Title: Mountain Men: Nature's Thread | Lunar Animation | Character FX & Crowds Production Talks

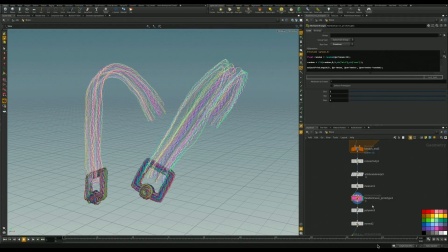917s
And that works quite well, because now you're getting double the amount of strands, so you're kind of getting more interesting look straight away.
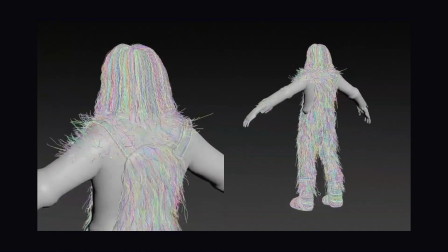928s
So this is kind of like the final output of the jacket, and then converted over to the poly wires.
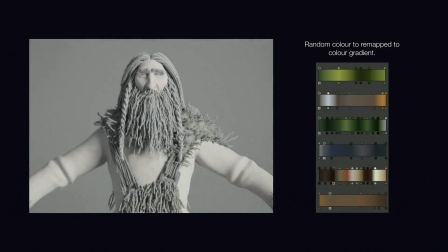937s
Oops.
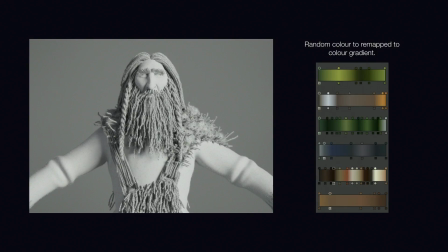939s
So one of the reasons I was having all of the rainbow colored point primitives was useful in more ways, because I was sending it over as a color attribute that V-Ray could pick up as vertex colors, and then instead of me locking down any of the kind of colors inside Houdini,
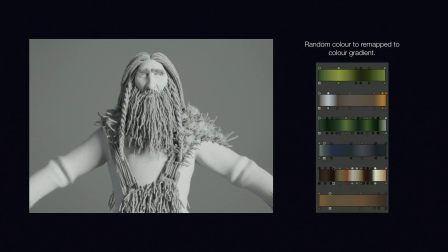959s
it allowed the look dev artists to define that by essentially remapping the colors into these gradient ramps.
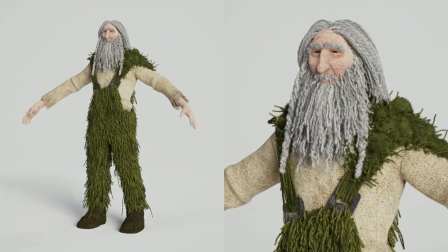969s
And then these are the final character evolves.
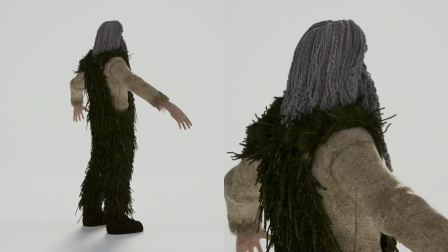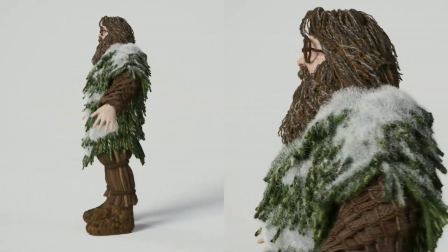981s
And then one for the second character. So you can really see how the hair is picking up that random color,
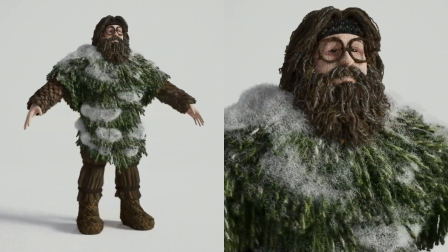988s
but also because each strand is got its own random color, you kind of get these nice hairs where it's like two colors wrapped up in the same
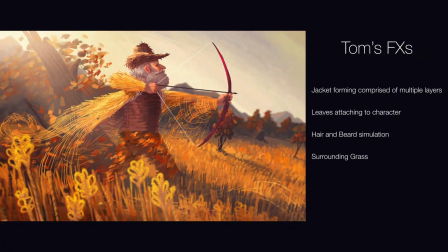995s
beard, in the same strand. And these are the 4 characters. Okay, moving on to some of the character effects. Tom's jacket was the main growth effect in this shot.
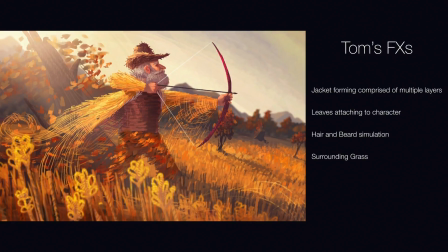1009s
It was meant to be made up from the actual grass that was floating through the environment and forming his jacket.
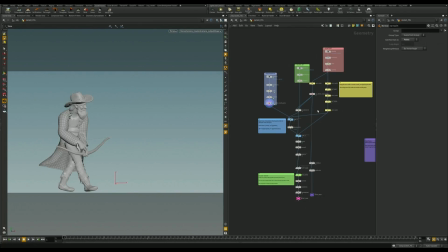1017s
One of the things I needed to do initially was, it was all based around a base animation cache that was kind of rough.
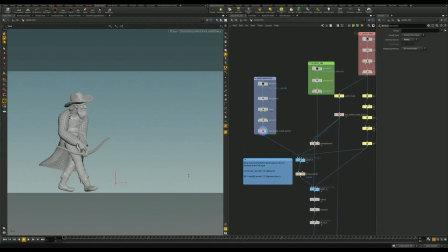1025s
And the skin geometry from Maya was a very basic position that flowed behind him. I then took a Maya cloth solve, which was kind of broken in places. So just being able to use sops to clean that up was really useful.
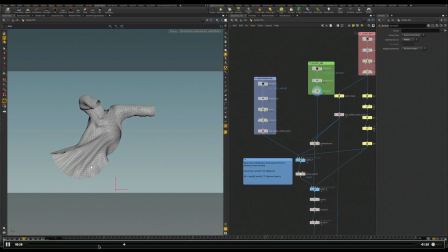1044s
So you can kind of see there's problem intersections around the arms, but the actual flow behind him works quite well.
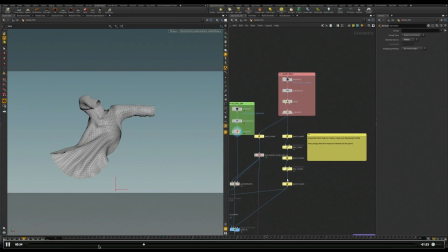1051s
So just using the rest positions and then painting some masks.
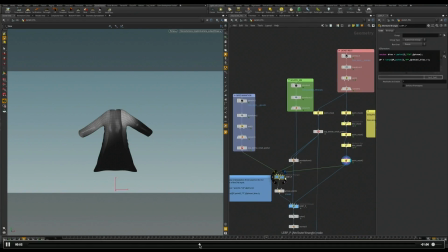1064s
Yes. And then just using a point wrangle to be able to merge these two together.
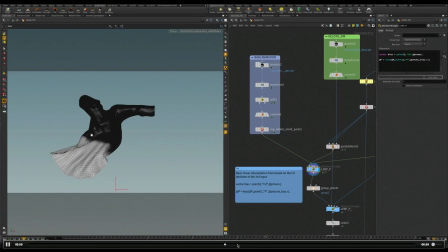1071s
It's something that would have been just a pain to do in Maya. Or I could have either spent more time cleaning up cloth sims or putting rigs in for animators.
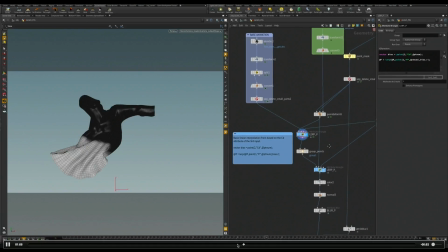1079s
Neither would have been an ideal solution.
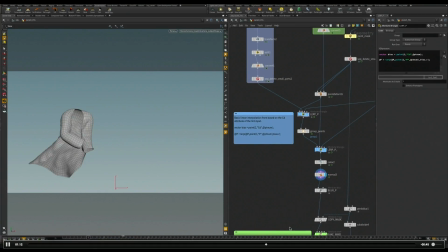1083s
And then the second thing I did was I wanted to add a bit more energy and life into the bottom of the cloth.
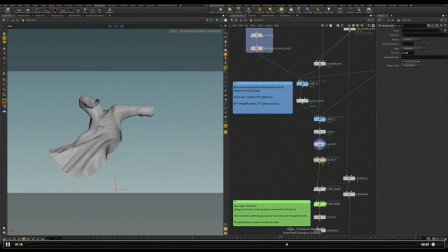1091s
So I ended up making a kind of a fake wind, which was essentially just using a
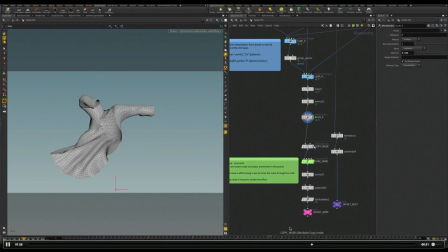1097s
point VOP with a curl noise that was kind of offset through the x-axis, and then that was masked again using that same
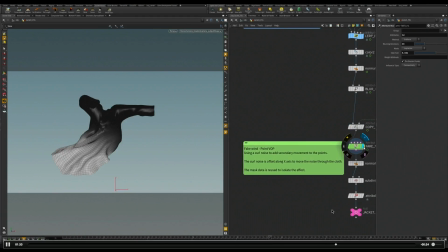1106s
point wrangle. The mask essentially I generated earlier.
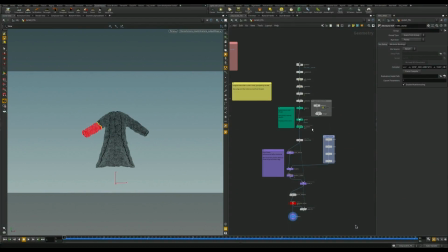1113s
Just looks a little bit more interesting. So the way I was wanting to control the actual main formation of the jacket was through an infection system. It kind of allowed me to
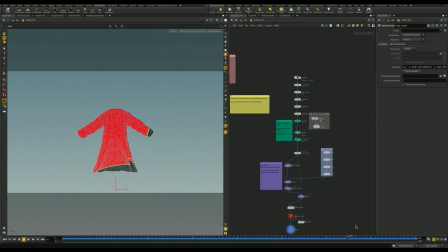1131s
I could basically select exactly where I wanted the growth to start from, and then it would progress across the jacket.
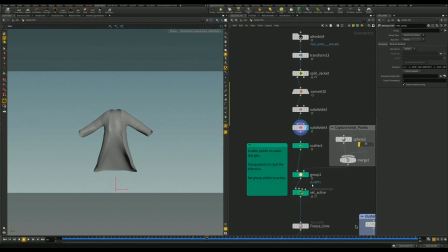1142s
So this is just setting up bringing the cache, scattering the points across it,
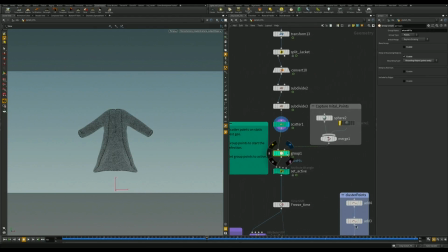1148s
and then using the group node to just really simply select exactly which points were going to be set as active as these initial points.